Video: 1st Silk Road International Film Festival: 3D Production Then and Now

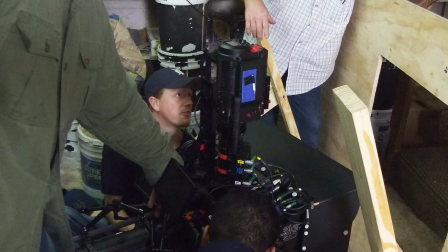[12:06]
You can see the 3D rig down below here behind the wood,
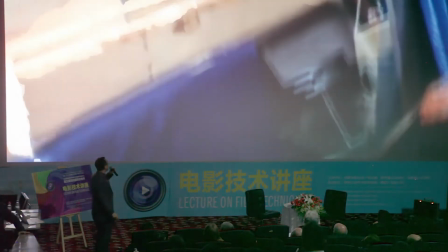[12:10]
and the idea was we put a little Lexan in front of the wood and put the camera behind the Lexan, and then the stuntwoman came down the stairs.
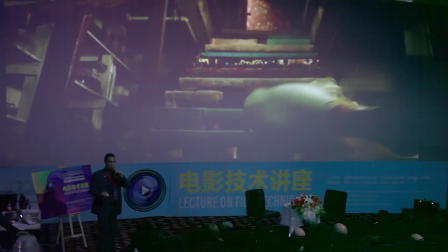[12:21]
Much more dramatic, much more 3D.
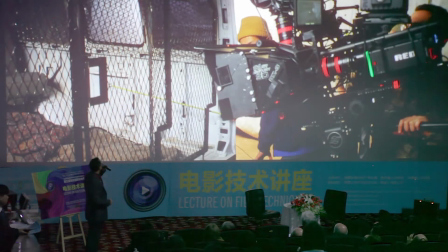[12:26]
And we had a cut van that's not too exotic, but again, another sort of specialized feature that we had to create some special shots in the film.
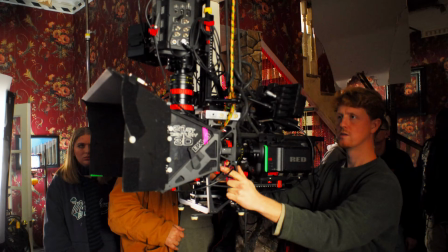[12:34]
One of my favorite rigs that we built was this bungee rig.
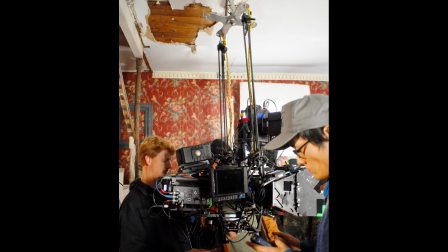[12:38]
It was so simple, but it allowed us to really change the camera movement at a point in the film where this very dramatic fight was going on.
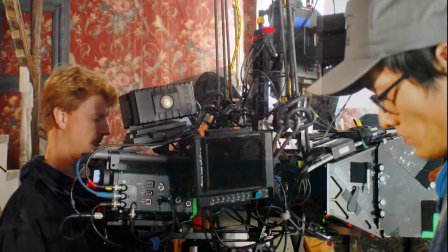[12:45]
The bungee rig basically was a couple bungee cords attached to that metal piece, and that thing could move back and forth on a speed rail rod,
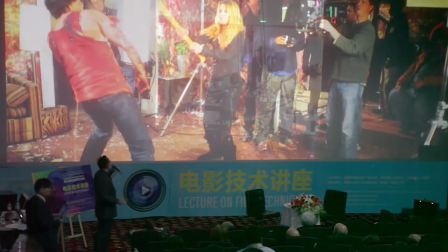[12:55]
and that really allowed the operator to move much more quickly than he could with any other type of camera support system and allowed him to really follow
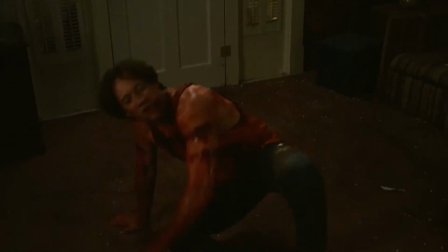[13:03]
the frantic pace of this fight and create a different feel for this section of the movie.
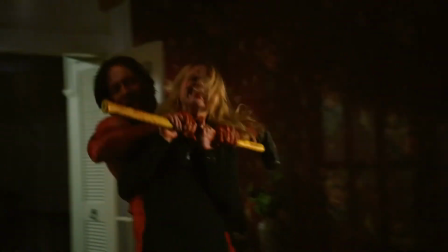[13:09]
Rather than smooth movements on a dolly or a steadicam, we now had this kind of herky-jerky movement that matched the fight.
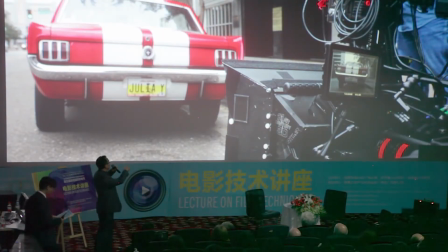[13:17]
And then another sort of specialty shot that we had was this shot of the character leaving at the end,
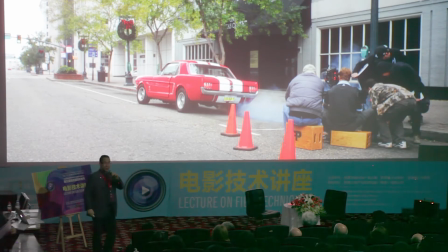[13:24]
and she sort of peels out in a Mustang right in front of the camera, and that was kind of a fun shot.
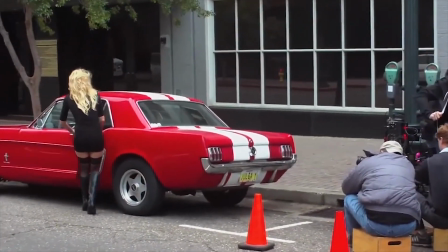[13:31]
Also take note, the picture double,
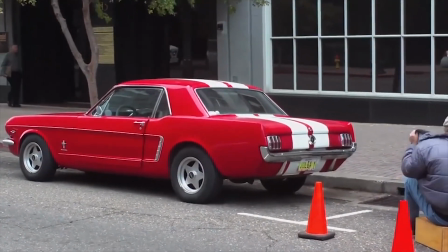[13:35]
the precision driver for Julia, if you look in the window, you can see them switching places right now.
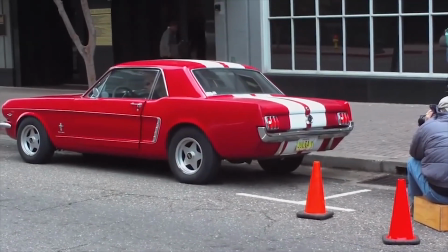[13:42]
as the precision driver gets into place.
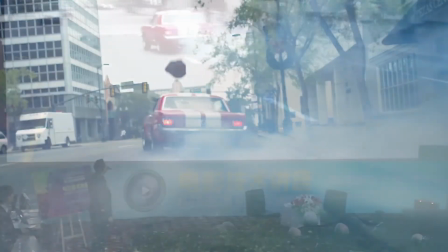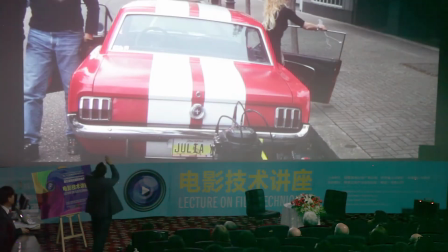[13:53]
The thing that was great is that the photo double was almost a perfect match.
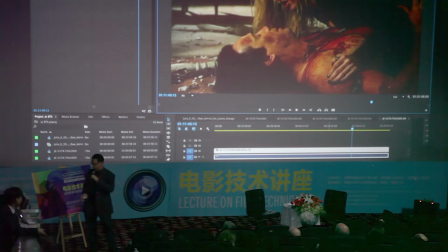[13:59]
So the last thing that I want to talk about that's a really, really significant difference between 2009 and 2014 that's going to have a dramatic impact on the cost of the production of the film is the software that's utilized.
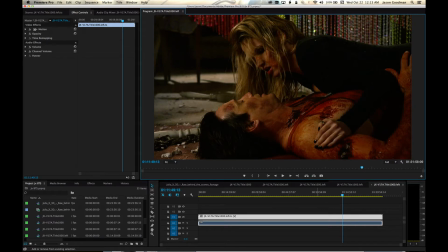[14:12]
In 2009, the Red One created 4K files that were incredibly cumbersome to deal with.
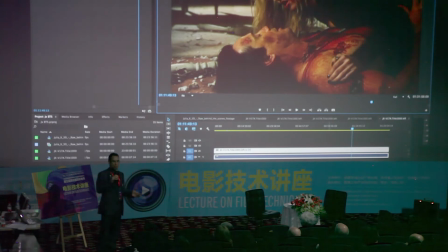[14:18]
They had to be transcoded into different formats in order to be utilized. And now, with the Adobe suite of tools, and various other tools I'm sure, there is no need to transcode. And this saves a ton of money, not only in terms of the time and computer storage space used to transcode,
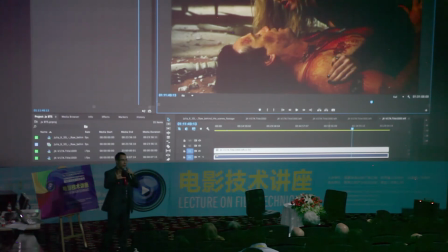[14:37]
But it allows you to work on your original files in their original size, and you can do it on a laptop. It's an incredibly flexible and robust system. So now you could be doing all of your stereoscopic adjustments on a desktop tool, and you don't have a need to go to a very expensive finishing suite.
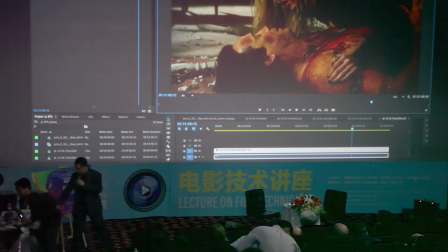[14:55]
If you know what you're doing, you can complete a film this way quite easily, and it's just amazingly powerful.
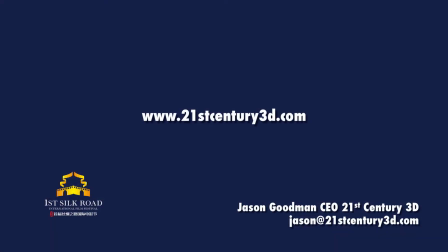[15:03]
That is my presentation. Thank you, everyone, for listening. I hope you enjoyed it. Thank you.